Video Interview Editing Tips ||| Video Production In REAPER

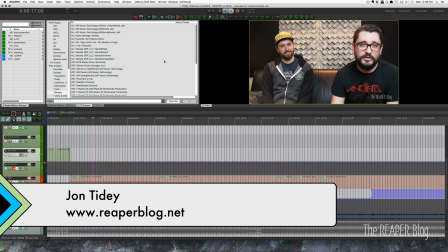Hey guys, welcome to another ReaperBlog tutorial. In this video I'm going to take you kind of behind the scenes on the Colby Heist interview I did a couple weeks back,
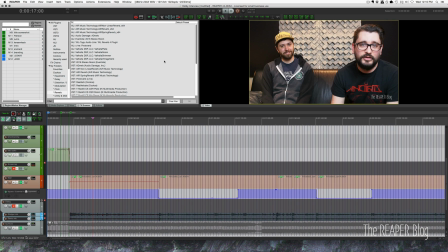and show you some tips and tricks for what I did to get through that edit, because I made some mistakes when I was filming it. right off the start, you can see that in this camera angle, I'm totally blurry.
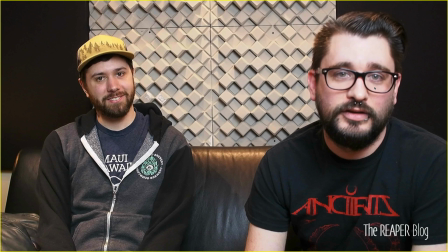And that's entirely my fault because I set the camera to focus on him. And then I set way too close to the camera on the couch. So he's in focus the entire shoot, but I don't have a good camera angle for myself.
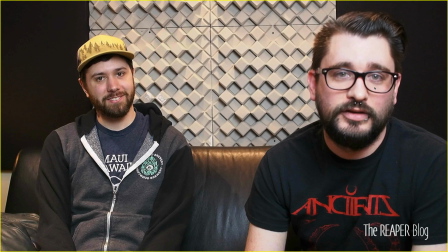And the closeup camera angle that I had for him was unusable because when I sat down and leaned forward on the couch to address the camera, he started to move closer. and then that camera angle was not useful anymore. It wasn't framed right and basically half of his head was cut off.
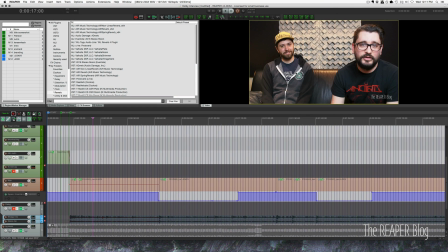So I needed a way to get through the edit without staying on one camera angle the entire time and also just keep it interesting. So let's start with the general philosophy for editing a video interview.
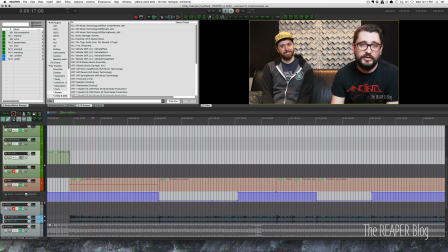Well, one like this where it's just conversational. I'm asking him a question. You can see us both, and we're having a conversation. So in this type of interview, what I wanted to do was have a close-up when he's answering and have a wide for when I'm asking a question.
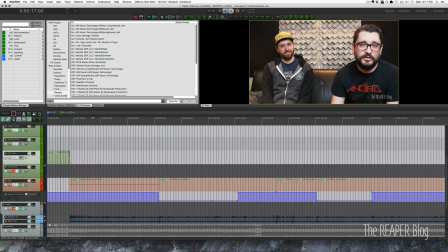Or whenever I'm speaking, you can see me. Whenever it's him talking, you see either the wide angle or a close-up. So I did a rough cut just looking at the main camera angle, and I edited based on the dialogue. So it's really important to edit your video based on what is being said.
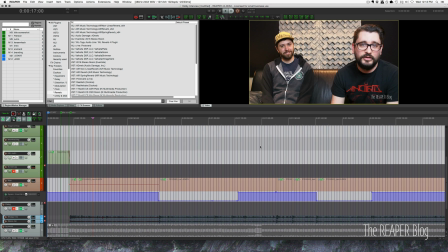Primarily, you want to follow the voice in this sort of edit. So I got my rough cut done the same way that I've shown you in other videos. Then I went through and started deciding where I should cut to my second angle.
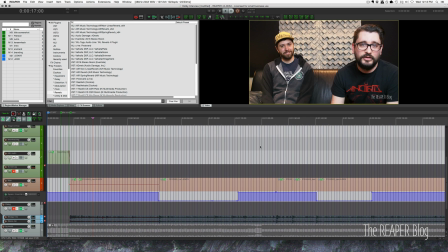But before I could cut to the second angle, I need to figure out how I can make a second angle. And I did that using a video processor preset.
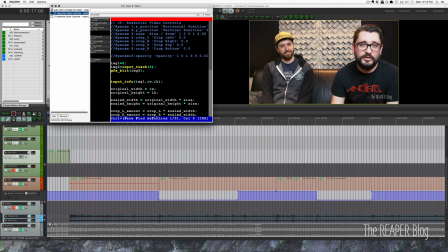You can get this preset in the Reaper blog, subscribers download.
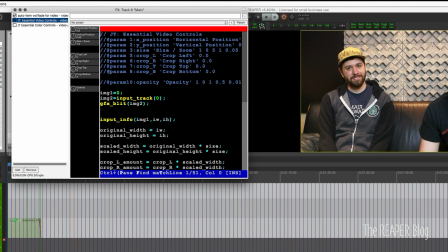Basically, this zooms in a little bit, and it pans over to Colby.
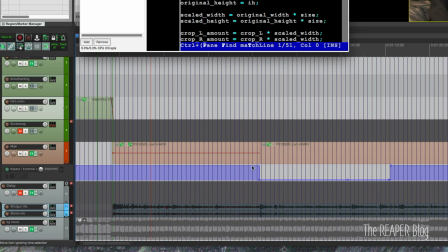And I used bypass automation for the plugin, so I'm just automating one parameter instead of three to go in between those cuts.
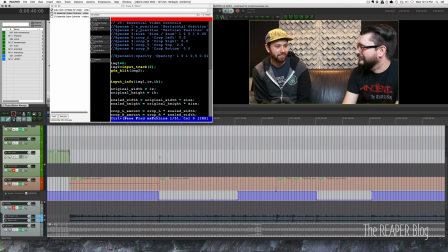So the first cut here is me talking to Colby. And then when I ask a question, it goes in tight.
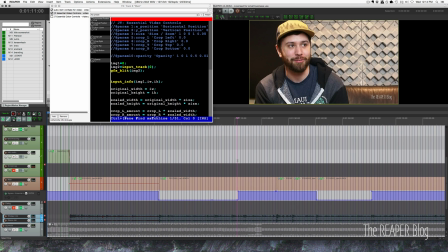This plugin becomes active and begins this answer and it comes back to me and I'm talking again.
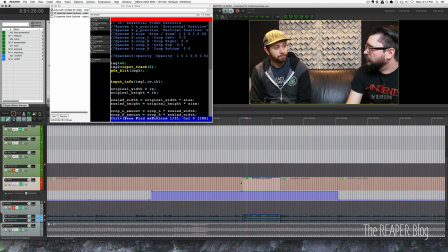There are some other edits where I'm not changing a camera angle for each edit. You kind of have to use your discretion for how often you're changing the camera angle or why you're changing the camera
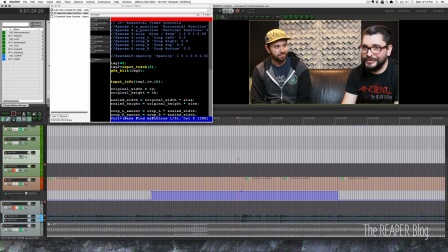angle or why you need to cut there at all. but probably it wasn't the flow that we wanted for that part of the conversation.
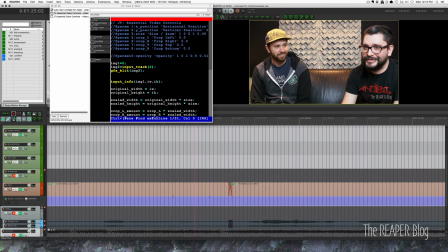So little edits like this. The best thing you can do is just go frame by frame. And again, I was mostly going by the timing of the dialogue,
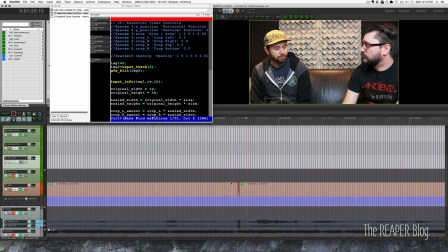not always going for the absolute best visual edit, and then letting the audio suffer. So that was the trick for doing the two camera angles. And also that rule of thumb for when to cut to it. So in a longer thing, I think right here,
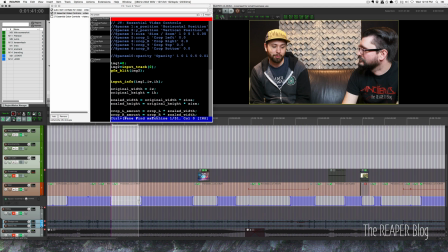he's talking the whole time, and I think I changed camera angles just because I wanted to change it up a little bit every 20 to 30 seconds.
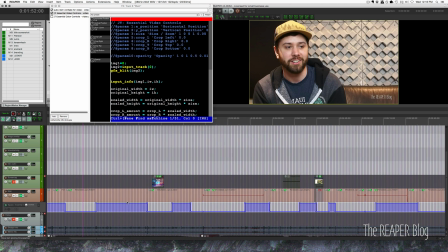You don't want to stay on one camera angle too long. And if you need to stay on a camera angle longer, or also if you need to hide a couple edits, cutting to B-roll is a good way of doing it. So B-roll is just other footage,
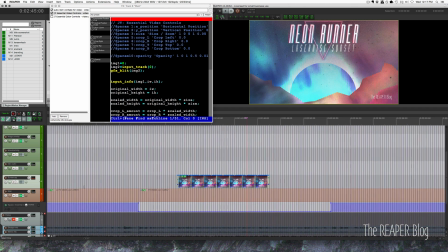like this is this album cover, and I've got some automation on it to scroll through.
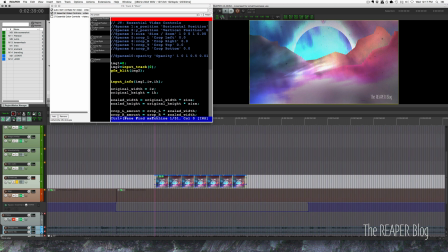Let me show you that. It's really simple.